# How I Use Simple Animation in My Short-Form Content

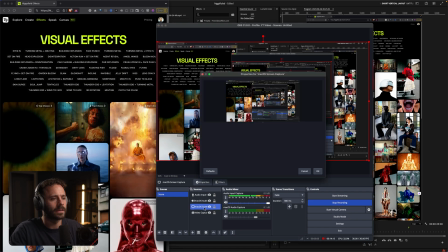do is I can basically choose which screen to record I you go into the settings and set that up
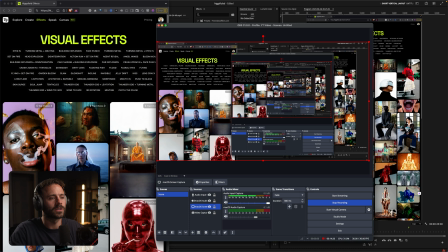and then now I just hit record and it will just record what's on my screen you can do all sorts with this software don't let it sort of alarm you with how much stuff
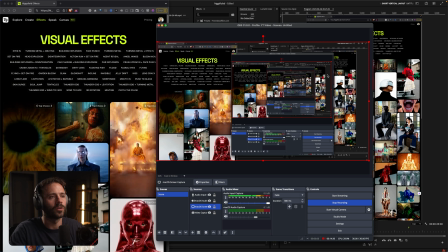is going on you can watch a youtube video on how to get the settings set up but this is what i use for all of my screen recordings you can record in 4k have
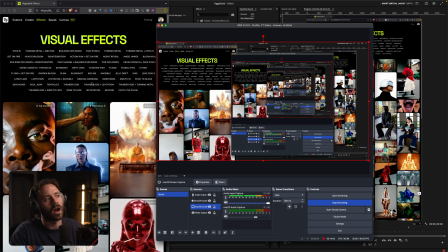a really high quality output and that's how i get like a high level of clarity on the text and
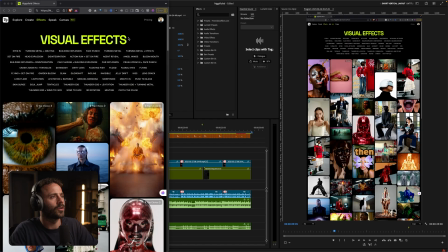then also just uh one final tip here on on the screen recording here i use this chrome extension called auto scroll and what this allows me
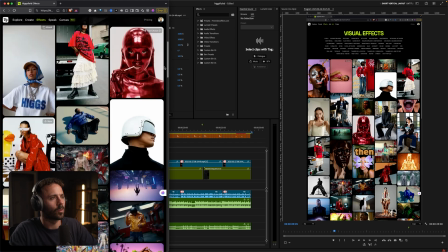to do is instead of me sort of manually sort of scrolling through the website or using my scroll wheel because like i want to sort of just
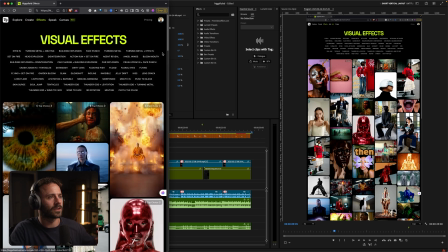show a really smooth sort of flow of maybe all of these visuals i use this chrome extension where i just press my middle scroll
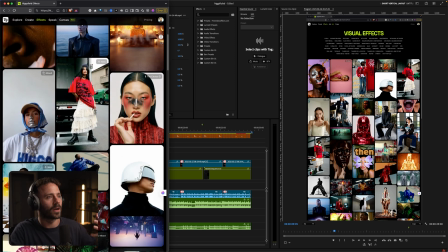wheel and it creates this really nice smooth flow by just me dragging the mouse down and if i want to speed it up i just drag it down more
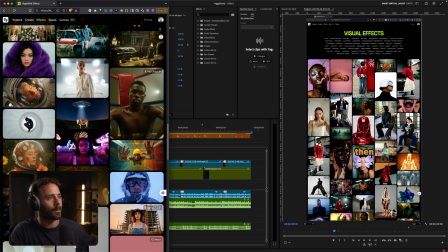and it's just a really beautiful flow. I also can go up and I would highly recommend downloading this because it just
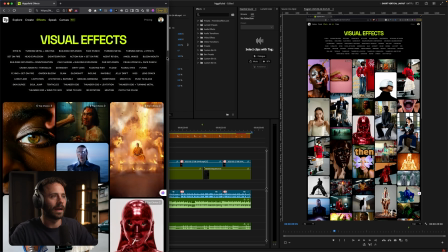makes the video look so much smoother as I said rather than doing it manually. Then just now looking at the actual animation that I used here then I want to head to higgsville.ai and I
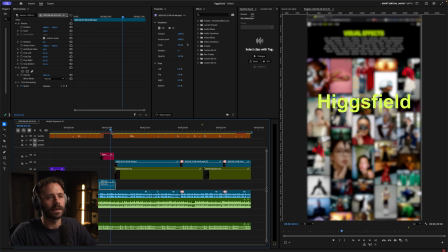love the typewriter effect I think it looks clean and it just works really nicely.
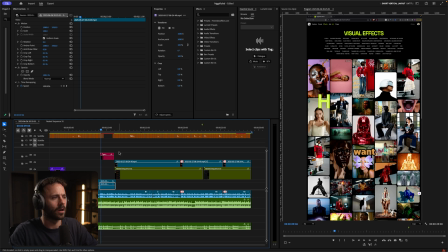You can also see that I am using sort of a Gaussian blur in the background here and what I've essentially done is I've keyframed it.
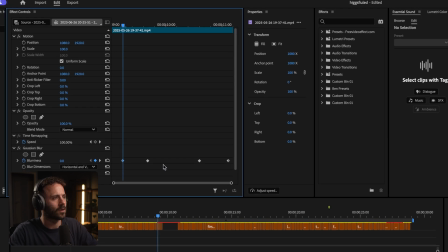So the start of the keyframe here is zero and then the next keyframe here is 60 and
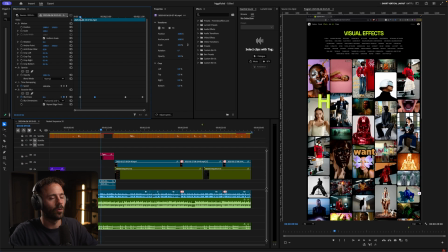what that is doing is basically starting with no blur and then making it blurrier, blurrier, blurrier,
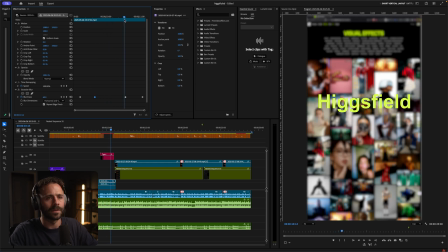blurrier. It kind of stops for a bit, it holds that blur and then as the text fades away so does the blur and that just makes the sort of visual on screen a lot more prominent and easier to read because if I show you this without the blur I'm just going to show you
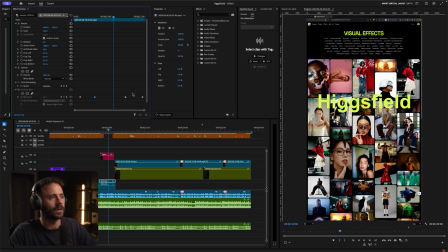you then want to head to Higgsville you can see now that's really difficult to to read compared to the blur being on like this and I just think it's really important to make sure you use Gaussian blurs effectively to help people sort of see what you want them to see.
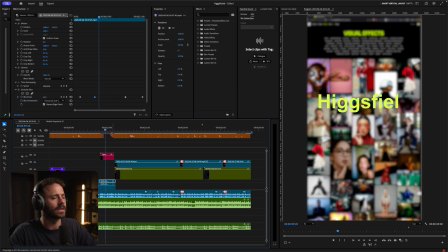I also created this typewriter effect using this Premiere Pro extension I've got called Premiere Composer or Mr. Horse. There's a free version and paid version. I would highly recommend this if you use Premiere Pro.
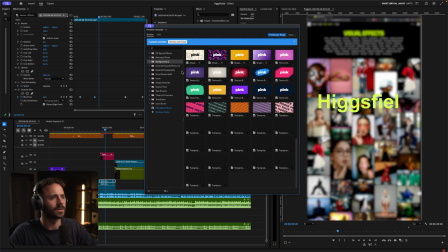There are like so many like effects, animations, backgrounds, typography, hand-drawn stuff.
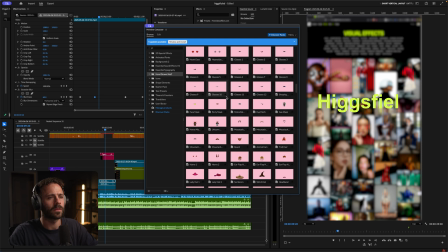I think it's around $20 a month which you might not want to pay.
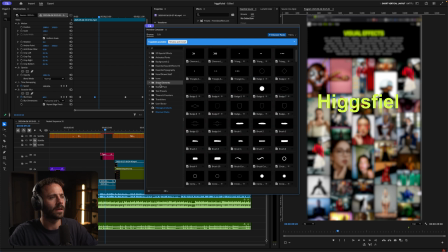The free version has got basically a reduced number of assets but there's shape elements in here there's transitions there is like if you edit a lot and you use
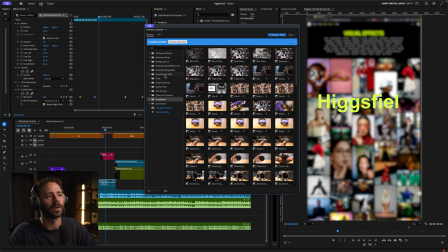animations quite often this is well worth it it is the best plugin for Premiere Pro the assets are super clean customizable there's also sound
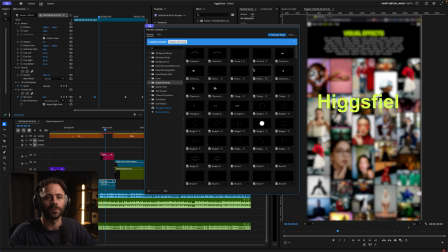effects in there I would highly recommend checking this out I'll put a link in the description for you to be able to see it and then now moving on to the
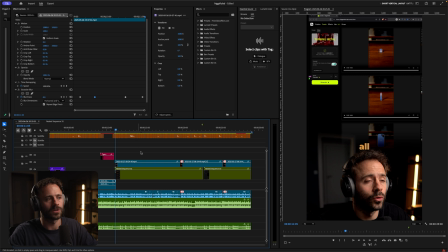actual screen recordings and sort of animations and zoom ins What you do is upload your image of your first object and then
upload your image of your second object into the end frame. And then you just select one of the visual effects from the live.
I'm just going to talk about sort of how I'm doing these sort of zooms and why I'm doing them.
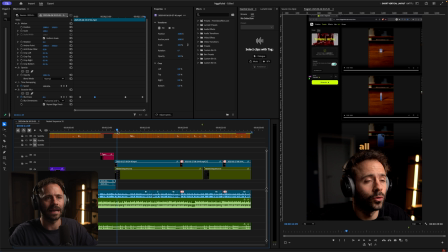So the reason I do these is just to highlight exactly what I'm showing in the video and make it clearer. This is all timed very, very specifically with key framing up here. I also have a special layout that I use. you can create custom layouts in Premiere Pro. I use one called keyframing.
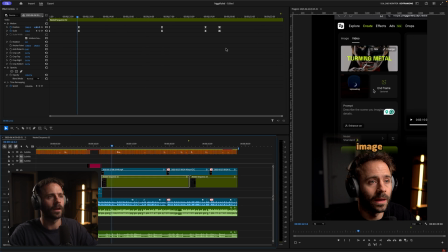What that does, it just gets rid of all of the other menus just so that I've got a really big space to work with.